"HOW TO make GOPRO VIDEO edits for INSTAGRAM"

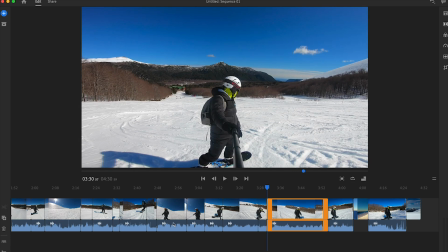(4:24)
I don't particularly want just me floating down or drifting a static shot. I want motion in the clips.
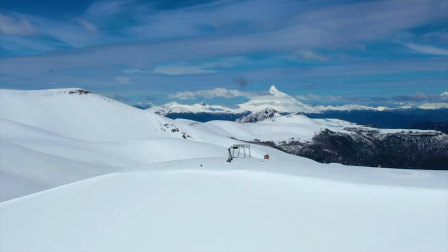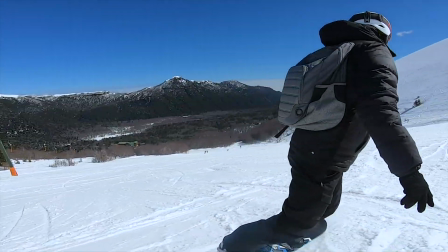Now you'll notice that when I start editing, I'm editing in 16 by 9, which is I guess the same screen size that you're watching right now now the reason why I'm doing this is because I might want to use this particular edit for my Facebook or for YouTube or for other aspect ratios so I'm gonna start the edit in 69 then we're gonna crop it down to four or five aspect ratio which is perfect for Instagram so
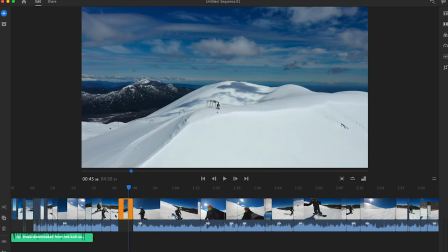(5:06)
once I've hacked through all of my clips and found all of my pieces of gold nuggets I just shuffle all those clips to the left of my timeline
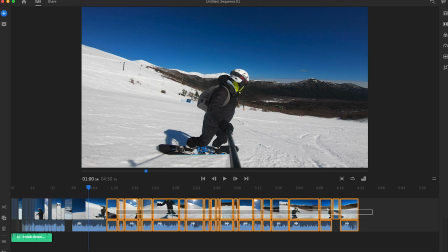(5:13)
and essentially create a bank of content that I'm gonna be editing down further.
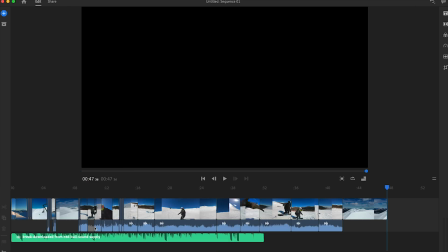(5:17)
I'll delete out all of my excess content and I'll start to marry up and work on the storyline of this edit with my track. One of the most important parts of an edit up is you know finding that variety and harmony within your clips. So whilst you're going through trying to find your little gold nuggets of your favorite clips be critical but also be forgiving and when I say be forgiving like you don't have to cut so tightly when you're doing this initial chopping process. Just find clips, roughly cut them, and cut it down to about a minute.
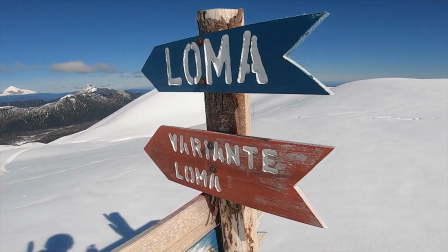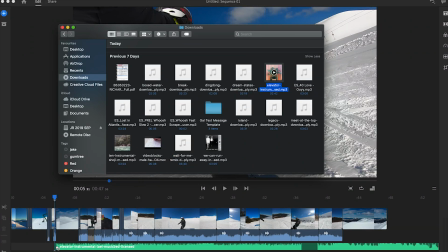(5:55)
Now that my audio track's there, I'm going to find a very specific point of that audio track. I'm not just going to go from the start of the audio track, but a part that I think is cool, a part which has energy,
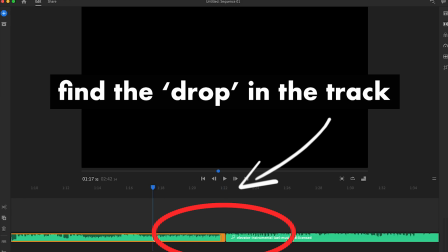(6:05)
and a part of it which I really feel like is harmonious with the visuals. Once I've found the gold nugget in the audio track, that's where I'm going to start, and I'm also going to look for an out, because I want to have a start and a finish, and I don't want it to go for too long. Once the track is laid down, it's your job to now create a visual story. You might want to write a narrative and voiceover something to explain what's going on in the clip, or you might just want it to be a visual story. For me, this particular edit was just a visual story. So I wanted to have a big, bold, wide opening shot. Luckily, this was at sunrise to start my edit and then I'm just gonna go into that experience of snowboarding down the mountain.
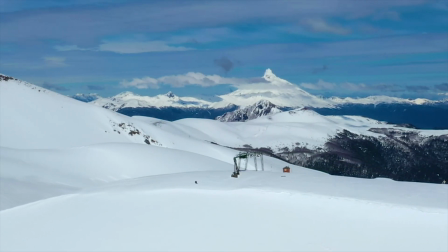With this being social content, it just has the in being wide, going into tights. It's one experience, it's kind of like one thought, you're digesting this snowboarding experience. That's what I'm offering here. Visually, it just goes from wide to set the scene, then it goes into the experience and it finishes at the same point of being wide. I come out with that loop.
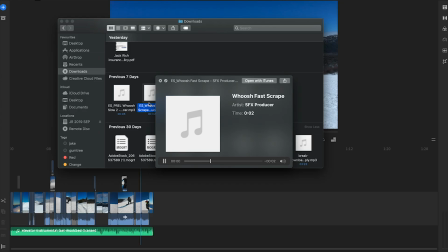(7:16)
A little tip for audio is that I'm going to use a whoosh sound effect to both enter the clip and exit the clip.
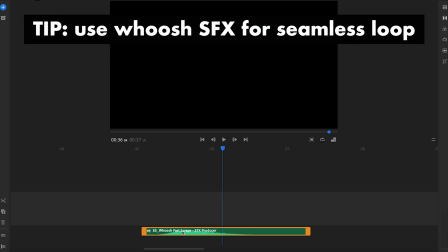(7:22)
And the beauty of this is also that if you cut the whoosh sound effect in half,
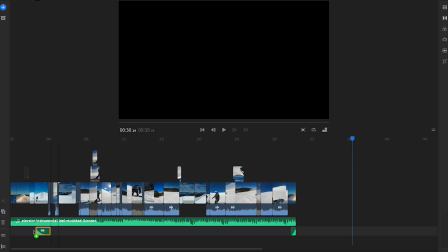(7:27)
you're able to create a seamless loop so that hopefully the audience will continue watching this package over and over again.
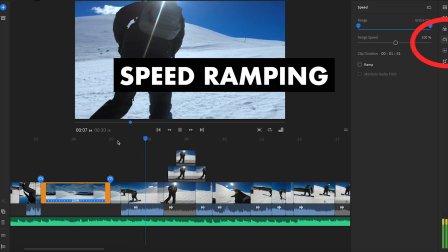(7:33)
A really great way to continue creating energy and flow in your edit is to speed ramp.
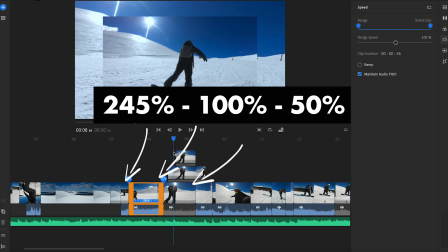(7:37)
You'll notice the start of this clip is at 245% Then it goes into a hundred percent and then it goes down to 50% in terms of
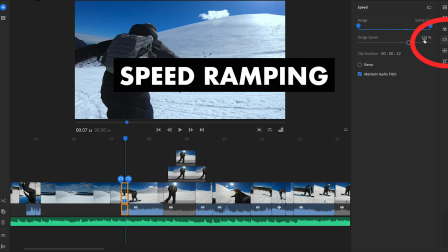(7:45)
speed So it's very simple just cut the clips up and change the speed accordingly Just click on the right slow them down or speed them up Once the story has all been laid down and the edit is really sinking and pumping you feel like the rhythm and the energy is there You've played around with the timing of the clips It's now time to just get give that video a color grade and then we're gonna change the aspect ratio